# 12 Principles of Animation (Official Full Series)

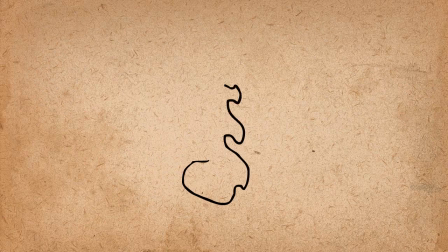So when animating fire, for example You just go with the flow based on what you know about fire and let the fire kind of create itself If we were to look at the beginning and end we wouldn't even know how to in between it However,
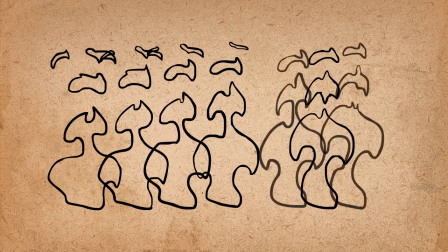you can still use pose to pose to make the general shapes and fill it in between to make it smoother Another example of unpredictable animation is overlapping action,
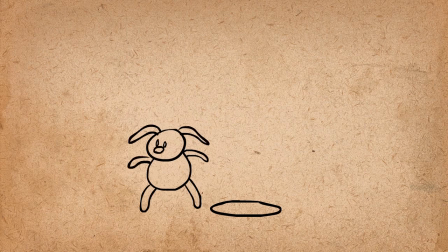which will be covered in depth in the next video Let's say that a character has floppy ears You could draw the figure with his ears
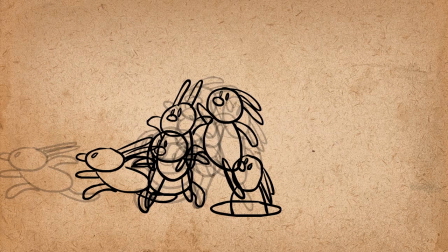for each pose and just draw the in-betweens accordingly but another method is to animate the
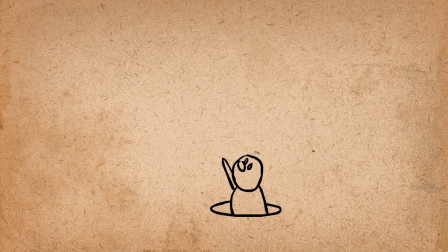figure using pose-to-pose without the ears and then going through and adding the ears using straight ahead. This is good because you can focus on the figure's movements without the distraction of having to do his ears, and you can also focus on the physics of his ears without the distraction of his body's movement.
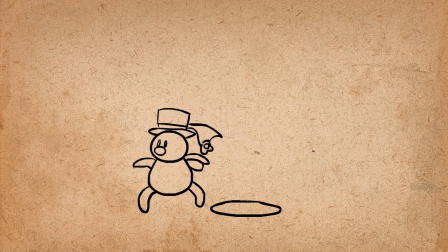This also applies to hair, tails, and other appendages. When you work pose-to-pose, there's some vocabulary that goes into it.
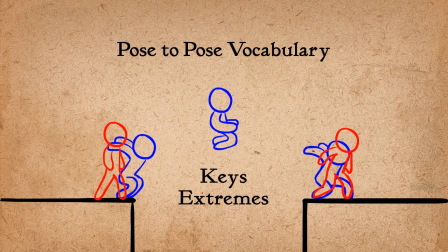There are main poses called keys, secondary poses called extremes, and further broken down poses called breakdowns.
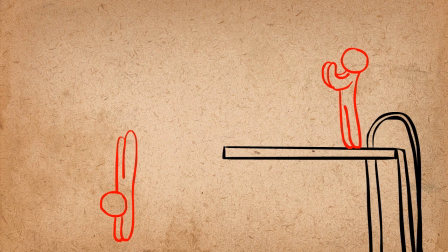Make the keys first, perfect them, then decide the farthest the character will go in each direction using extremes,
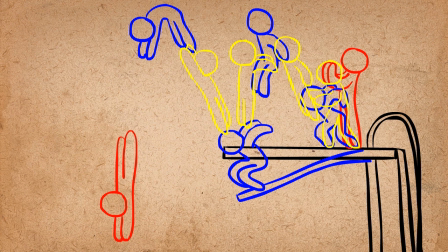and then decide how you want the extremes to connect using breakdown poses. At this point you can start in-betweening.
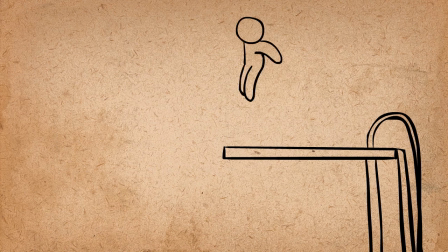Working with this sort of hierarchy will give you the most control, as opposed to doing your pose-to-pose straight ahead, so to speak.
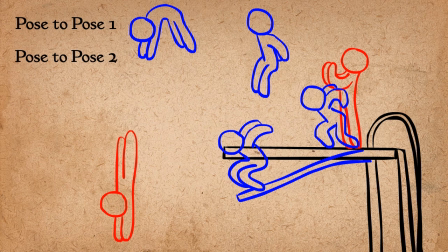This is like pose-to-pose within pose-to-pose, because you are perfecting the poses at each level before moving down to the next level.
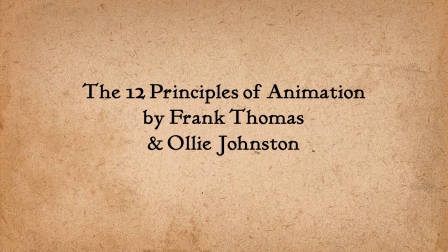Alright, so the The next principle of animation is called follow through and overlapping action.
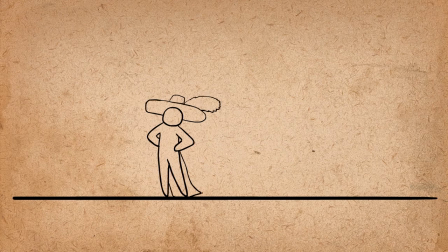This is the technique of having body parts and appendages drag behind the rest of the body and continue to move when the body stops.
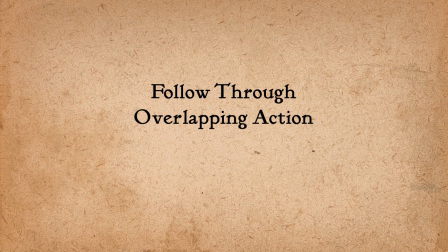Follow through and overlapping action are often associated with another technique called drag. These names all describe the same thing but in different ways.
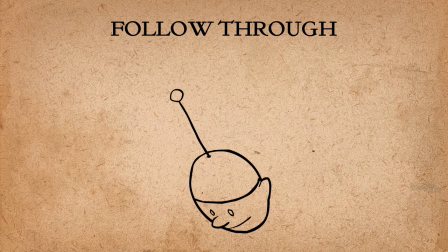For example, follow through refers to the way parts of the body continue to move after the body is stopped.
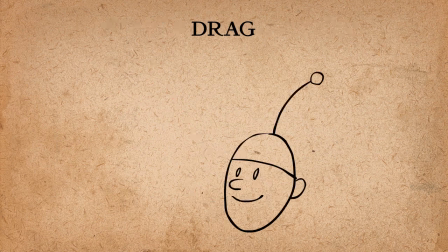Overlapping action describes the offset between the timing of the main body and its other parts. Drag describes the technique of delaying the movement of body parts in relation to the main body.
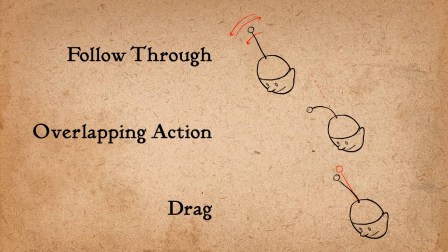All three of these are basically describing different aspects of the same thing. Follow through an overlapping action add a great deal of realism to a character.
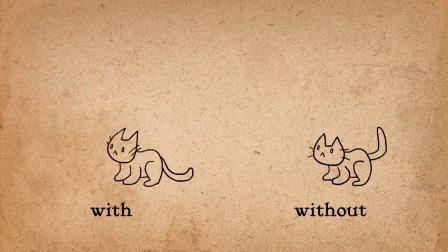Here's a character with and without follow through an overlapping action.
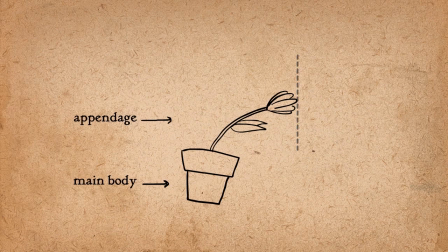Basically when the main body moves, the tip of the appendage should be the last to catch up, and when the body stops, the tip should follow through the farthest before settling back. This is true of not just appendages, but the whole body as well. When coming to a stop, often the body will follow through, and then come back.
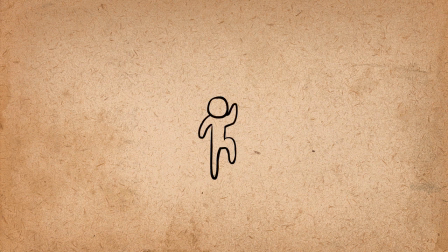Just as a character needs to anticipate his jump, he also needs to follow through his land.
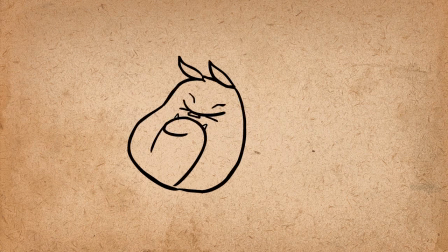Sometimes, the extra skin on a character can be treated as a separate entity with drag and follow through.
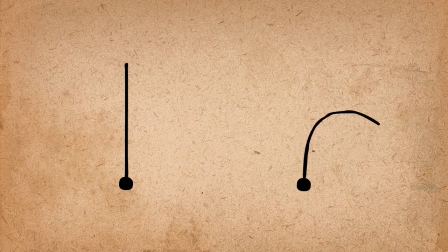Similar to squash and stretch, the amount of drag that you give something says something about its mass. The first one is like a TV antenna, while the second one is like a feather. It's usually easier to add the appendages after the animation of the main body is finished.
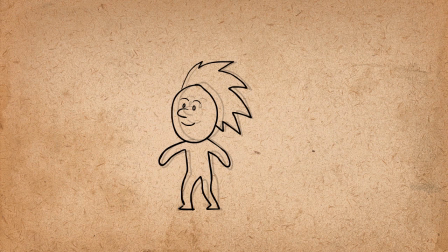When adding hair, for example, use the previous frame as an indicator of where the hair should be stretched towards. Since it has drag, it should be dragging from where it was in the last frame. In addition, make sure to let the hair follow through when the body comes to a stop.
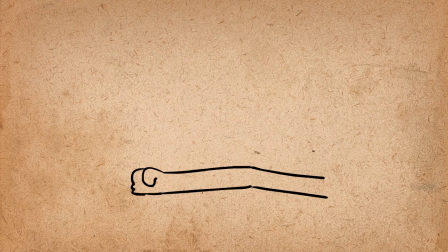Arms are a good place to insert follow through and overlapping action. Have the elbows lead the arms actions.
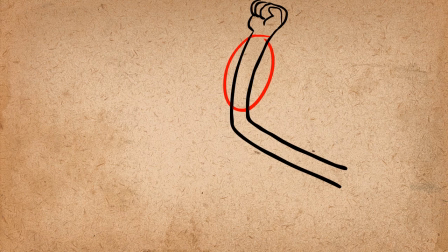The elbow comes first, followed by the forearm, and then the hand. This is true even when walking.
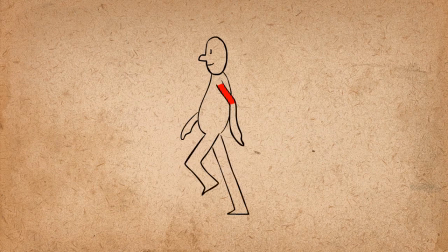The forearms drag slightly behind the elbows, and the hands drag slightly behind the forearms. Overlapping action helps to break up an animation to make it more interesting. If we offset the movement of the arms and legs, the animation appears more graceful.
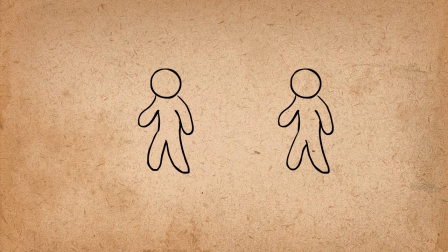If a character is standing up from the ground, we could offset the top half from the bottom half to make it look less easy and more realistic.
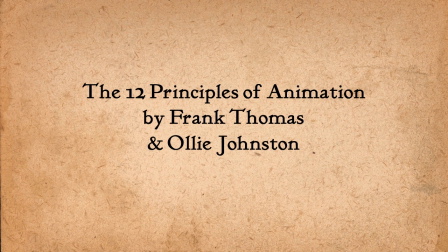Alright, so the next principle is called slow in and slow out.
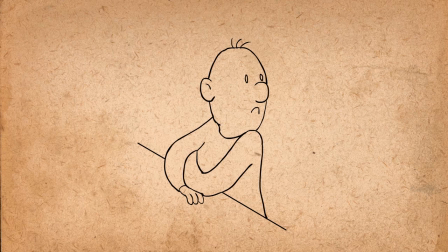This principle refers to the way pretty much all movement starts slowly, builds speed, and finishes slowly.
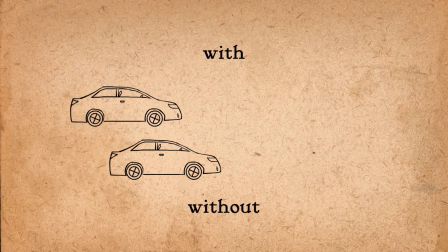This is one of the most important principles to achieving lifelike motion. Without slow in and slow out, things feel mechanical.
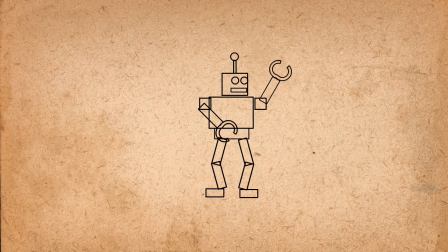That's because robots are one of the only things that actually move their parts at a constant speed.
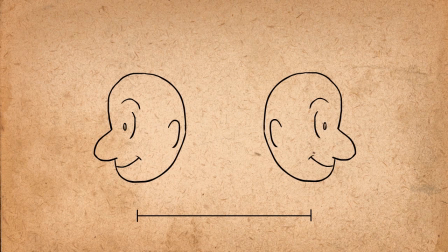To use this principle in 2D animation, you take your extreme poses, draw a single in-between, and then draw in between those, then only in between the drawings closest to the extremes, until you're satisfied with the amount of slow in and slow out.
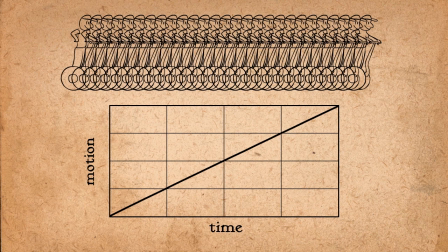With 3D animation and motion graphics, adding slow in and slow out is a matter of changing the motion curves from linear to spline by adjusting the bezier handles.